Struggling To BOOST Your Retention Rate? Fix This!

Did you know that the most important part of your video is the first 30 seconds? If you can keep your audience watching and invested for the entire first 30 seconds of your video, then you are much more likely to increase your retention rate overall.
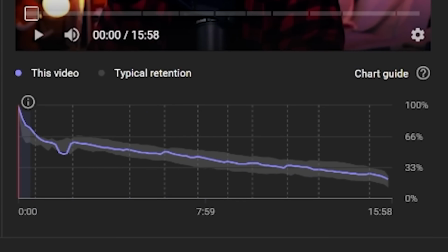And the better your retention rate, the more likely your video is to be recommended to others on the homepage with suggested or browse.
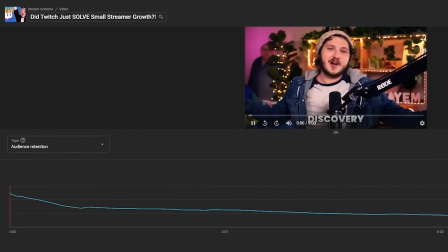One of the best ways to keep people watching for those first 30 seconds, though, is to provide value that matches why the viewer clicked. And then you can promise them that the video is worth their time. For example, you clicked this video because I said it would help with your retention rate. And I've already given you a tip to do just that. But another incredibly powerful way to increase retention rate is to just tell people what the video is about.
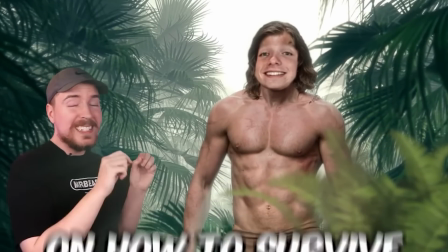MrBeast will often explain his entire video premise and then promise that it is worth the viewer's
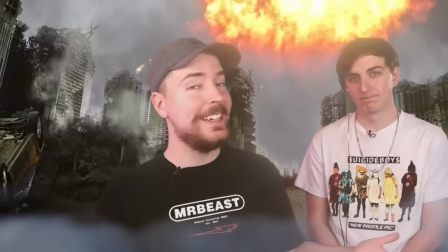time in under 10 seconds on almost every single video.
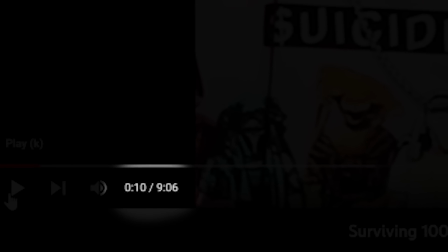That said, there is a lot more to boosting retention rate than the first 30 seconds, and that is what this video is all about. I'm going to be covering incredibly simple tips to instantly boost your retention rate.
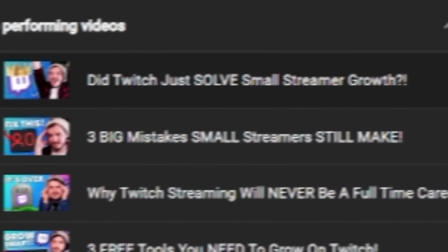And at the end of this video, I will also reveal the perfect length a video should be and what percentage of
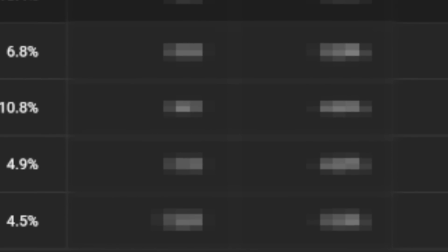retention rate you should be aiming for on your videos if you want to break the algorithm and start getting thousands of views. First, though, it is really important for any YouTuber to understand how to read their retention rate graphs.
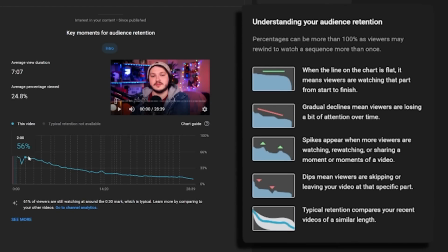So before we keep going and cover how to increase it, let's show you how to diagnose any issues your videos might have.
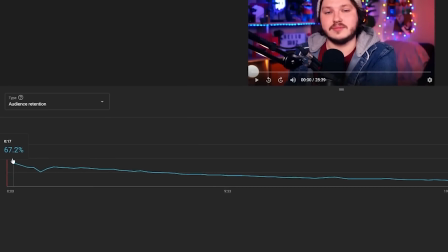Almost everyone knows about the retention rate graphs for individual videos.
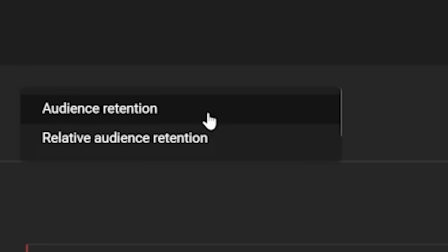If you go to the analytics and check out a video, you can see the retention rate on average for that video and how it performed.
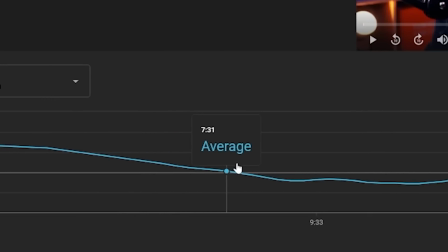But what you probably don't know about is the relative retention rate graph. This shows the video and how it compared to others of a similar type. These are fantastic tools and every YouTuber should use them, but I want to show you something else that you should be reviewing every single video.
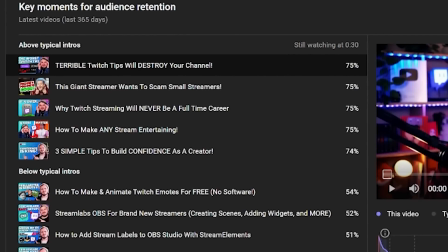If we go to our channel analytics and look at our content tab and then scroll down, you'll see the key moments analytics.
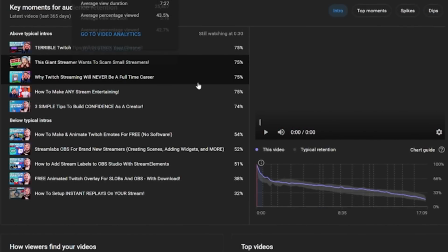This tool will rank and then show you the videos that hold your viewers' attention the best when it comes to the first 30 seconds.
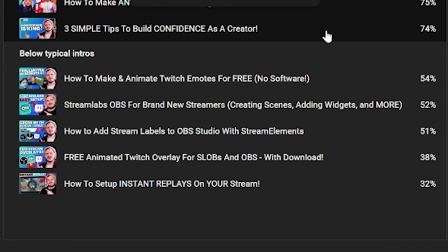It'll also show you the worst ones though, the ones that lose viewers before the first 30 seconds.
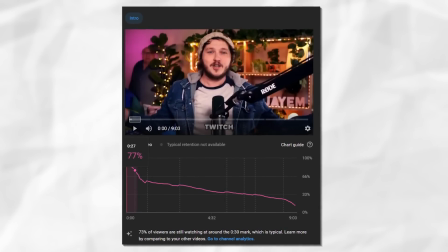If we look at my graph, you can see 76% of viewers watch the entire 30 seconds of one of my latest videos.
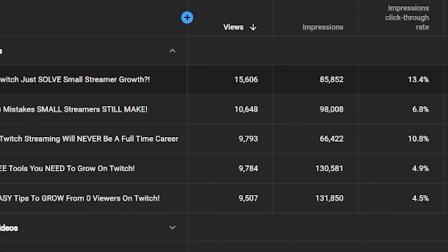This video also is one of my best performing videos in terms of views in the first 24 hours, which is not a coincidence. It is directly related to my introduction and the retention rate. I want to quickly give you the reason why this is the case.
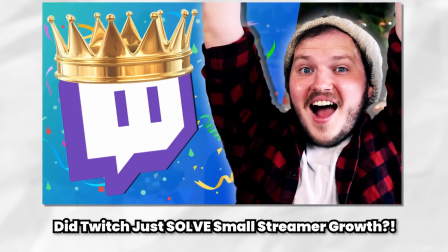With the video in question, my thumbnail and my title ask a question about Twitch's new update.
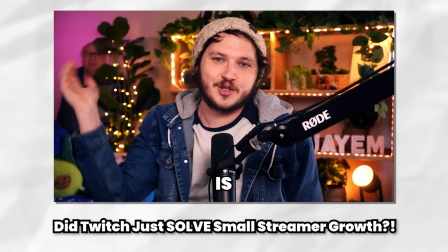Did Twitch just solve small streamer growth? When someone clicks the video, my first 30 seconds heavily echoes the title and thumbnail.
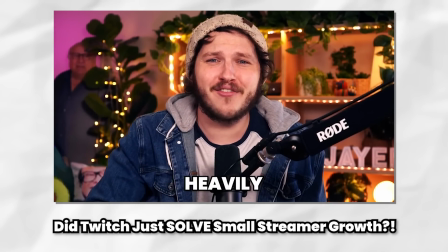The viewers expect a video about Twitch's new update, and I deliver on that expectation instantly.
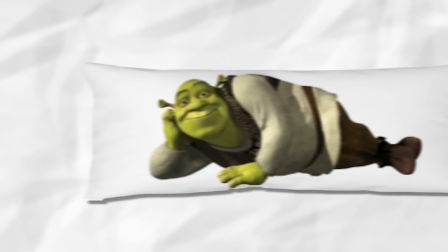If they clicked and I opened ranting about something completely unrelated, like my love of anime body pillows, they'd leave instantly.
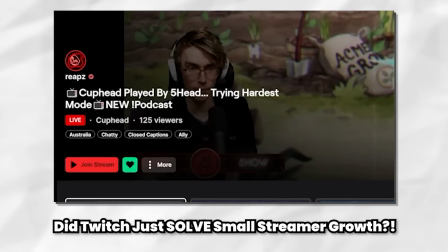I know you're thinking that this sounds obvious, but I promise you, I look at most of your guys' YouTube channels and it seems like you're not clicking with this idea.
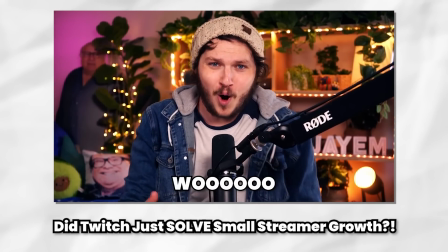The second reason they stay engaged on this video is because of some very simple editing that I used.
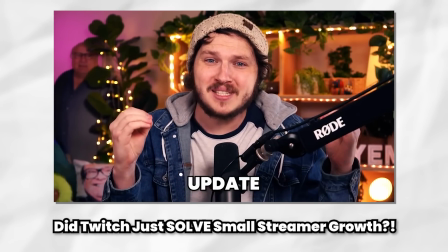I subtitled the entire first 30 seconds with energetic, animated subtitles.
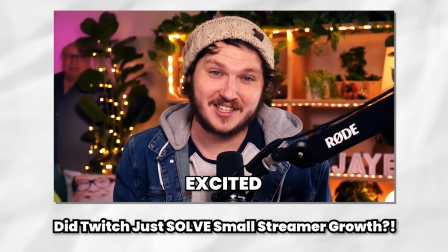This grabs the viewer's attention and makes them read or pay more attention to the video than they normally would.
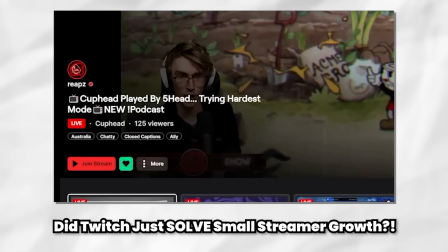Keeping them engaged means longer retention, obviously. I also back this up by going straight into overlay footage with dynamic zooms and interesting cuts.
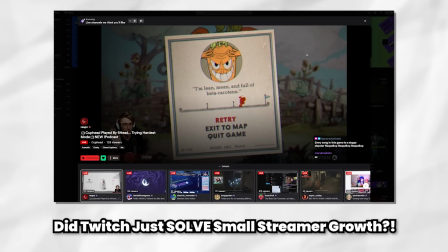This means the viewers aren't just staring at my ugly face and some subtitles, and instead they get something more interesting to look at.
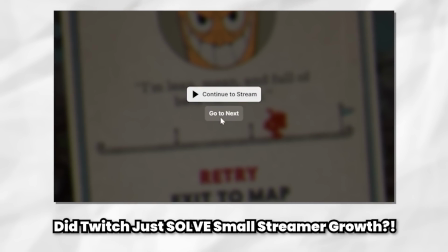And the third reason they keep watching is something that you can add right now, and that is actually confidence. I start with solid energy, which exudes confidence in what I'm saying. As an education YouTuber, this is crucial so viewers trust me and my content. Before we move on to the rest of the tips, let's summarize all the points so far. 1. The most important part is your first 30 seconds.
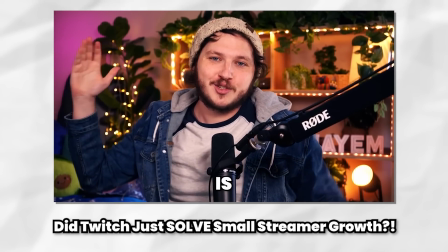To increase your first 30 seconds, all you need to do is add subtitles, interesting cuts,
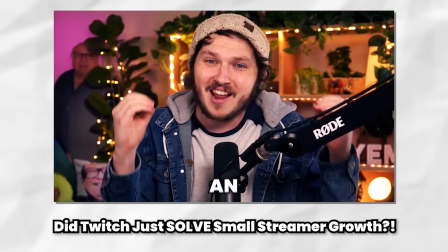and make sure you provide value almost instantly so your viewers know what the video is about and why it's important to watch. Now, that said, it isn't just your intro that is so important.